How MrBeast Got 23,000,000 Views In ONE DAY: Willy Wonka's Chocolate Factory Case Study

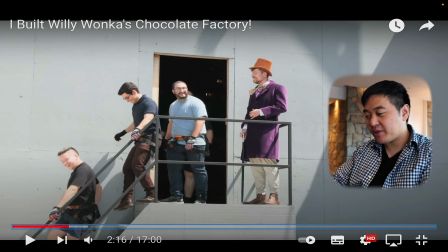[12:22]
So the important thing to understand about Mr. Beast's scenes is that every single scene has a purpose whether that purpose is to highlight more context or to inject some humor into the scene.
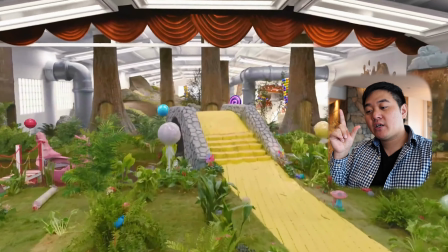[12:31]
The scene's purpose might be to make people go wow but you have to space out different elements of those between parts of the video.
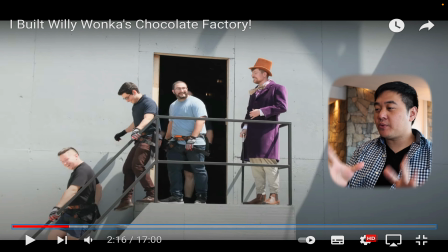[12:38]
There's probably there's hours and hours of footage that's going to be here that's going to be cut put into this story so being very purposeful that is very important welcome to
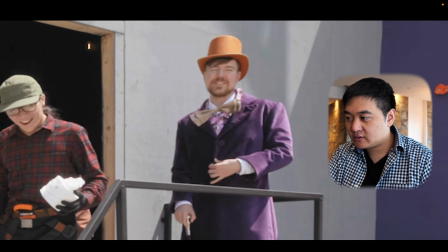[12:48]
the rock wall i gave chris a gong the last person up the candy wall
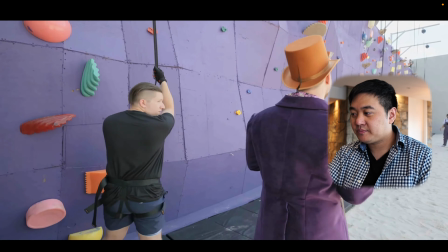[12:53]
is eliminated contestants are you ready okay here's
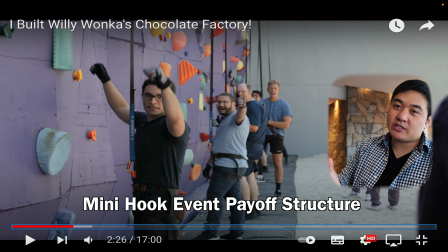[12:58]
another mini hook event payoff structure you've got this hook which is you've got a candy wall you've got to see the event and you're curious to see what happens at the end of it.
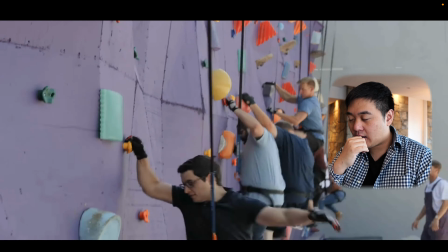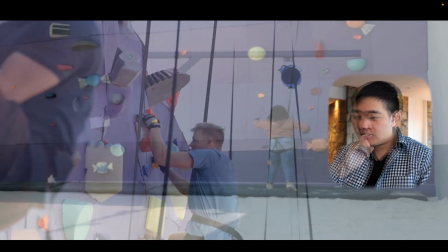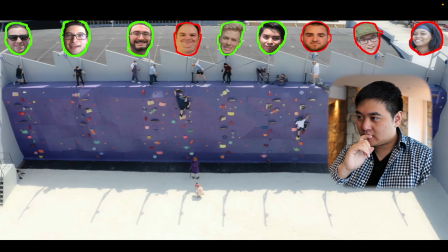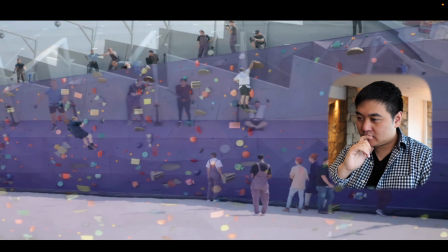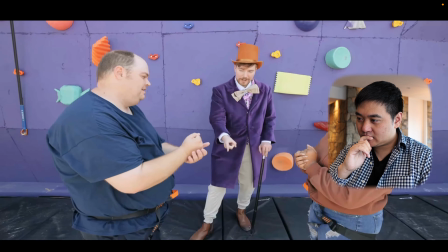[13:35] do is rock, paper, scissors. Rock, paper, scissors, shoot.
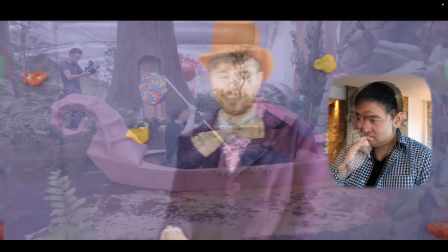[13:41] Well, congratulations. Let's head over to the chocolate river. You were made of chocolate. It's not very practical.
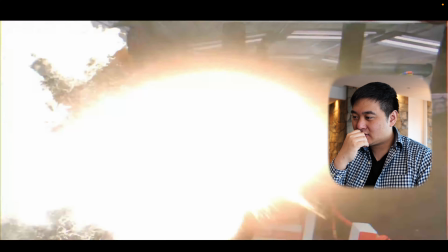[13:46] And now that she's gone, pair up into groups of two. Is everyone happy with their partners? Yeah. All right, next challenge. And now we have the two.
Okay, now that you've got this three-minute, four-minute mark, you actually have to reduce the pace a little bit. Like, it's kind of a mistake, I think, for some creators to just keep on this intense like pace for the entire video but the thing is a video almost becomes unwatchable at a certain point if you try to do that.
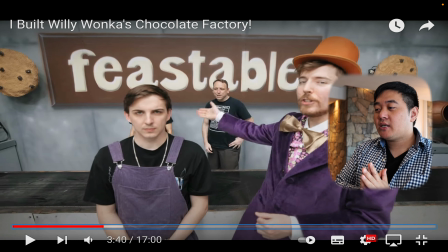[14:11]
You're still keeping at a good pace don't get me wrong but if you have no contrast between the super exciting bits
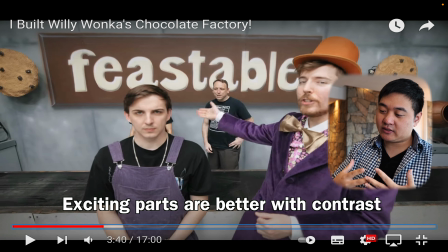[14:16]
and the other exciting bits then I think that the really exciting bits aren't really going to be highlighted that much.
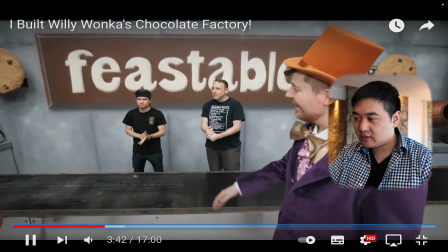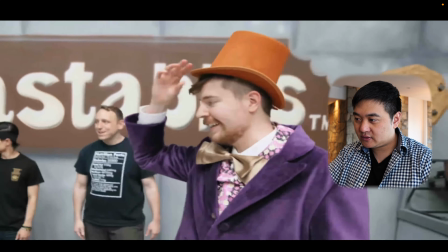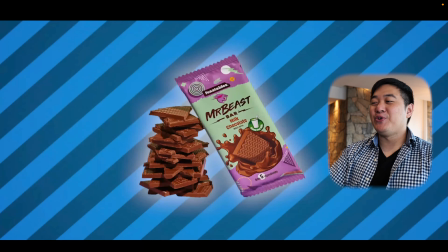[14:34] And we have two brand new Smooth integration Can you show us how to speed eat this?
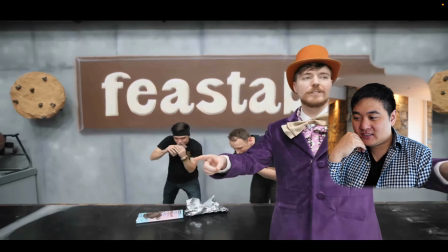[14:39] Absolutely, yeah Hey, all you guys should take notes That's insane
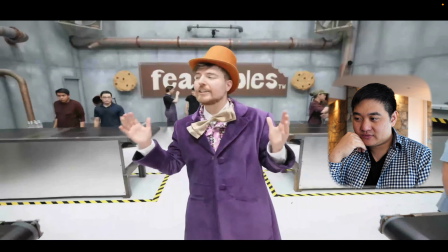[14:45] I feel like I'm gonna throw up just watching them I think you all get the gist Last team to eat the chocolate bar
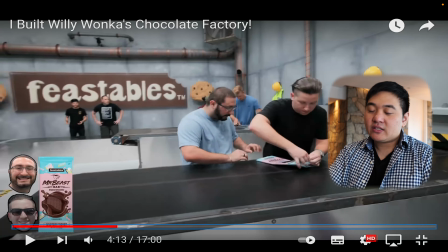[14:50] is obviously eliminated Begin the contest This is something that I've thought about Also with some of my channels too
Which is the idea of having an integrated sponsorship Now here It's almost like MrBeast has created his own product placement And he can do whatever he wants because it's his own physical chocolate bar that he's created something that's interesting about youtube is you're trying to keep people's retention but you're also wanting to
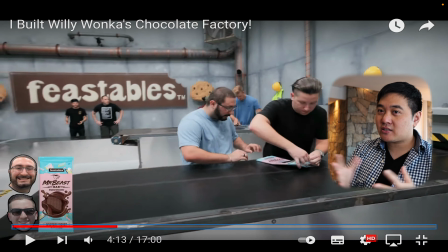[15:11]
perhaps plug products or talk about products right so the perfect way to plug a product without losing that drop of retention is actually going to be to one have your own product and then two integrate it properly within your own video if you don't have your own product you can get away with
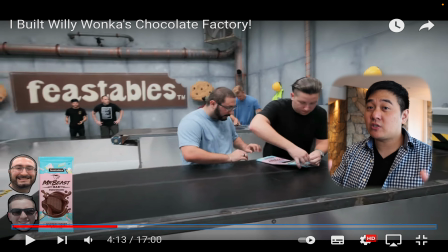[15:27]
you know just working with sponsors and stuff like that and obviously you know that's how most youtubers will do it but really you have to integrate your product in a way that's better for your audience and I think that that advertisement is going to be much more effective for your viewers rather than having a discreet ad spot of just like you know here is this thing I'm going to talk about for 45 seconds and you have to watch it until the end
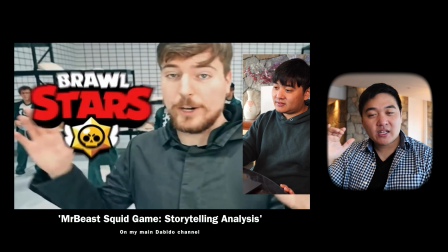[15:47]
but if you can have this really smooth integration in Mr. B's case he'll usually put it in terms of a game as well
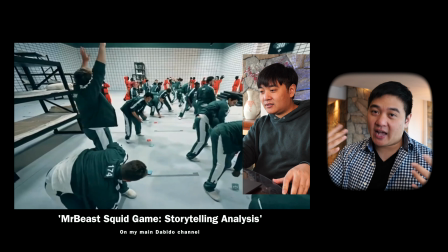[15:54]
that's going on at the same time so that you want to get to the end of the game whilst the ad sponsorship is going on and so you see this in Squid Game video as well.
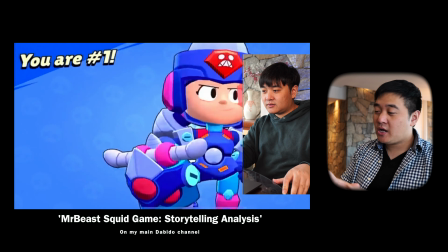[16:03]
I'm going to re-upload this good game storytelling analysis to this channel because There's a lot of really good stuff in that as well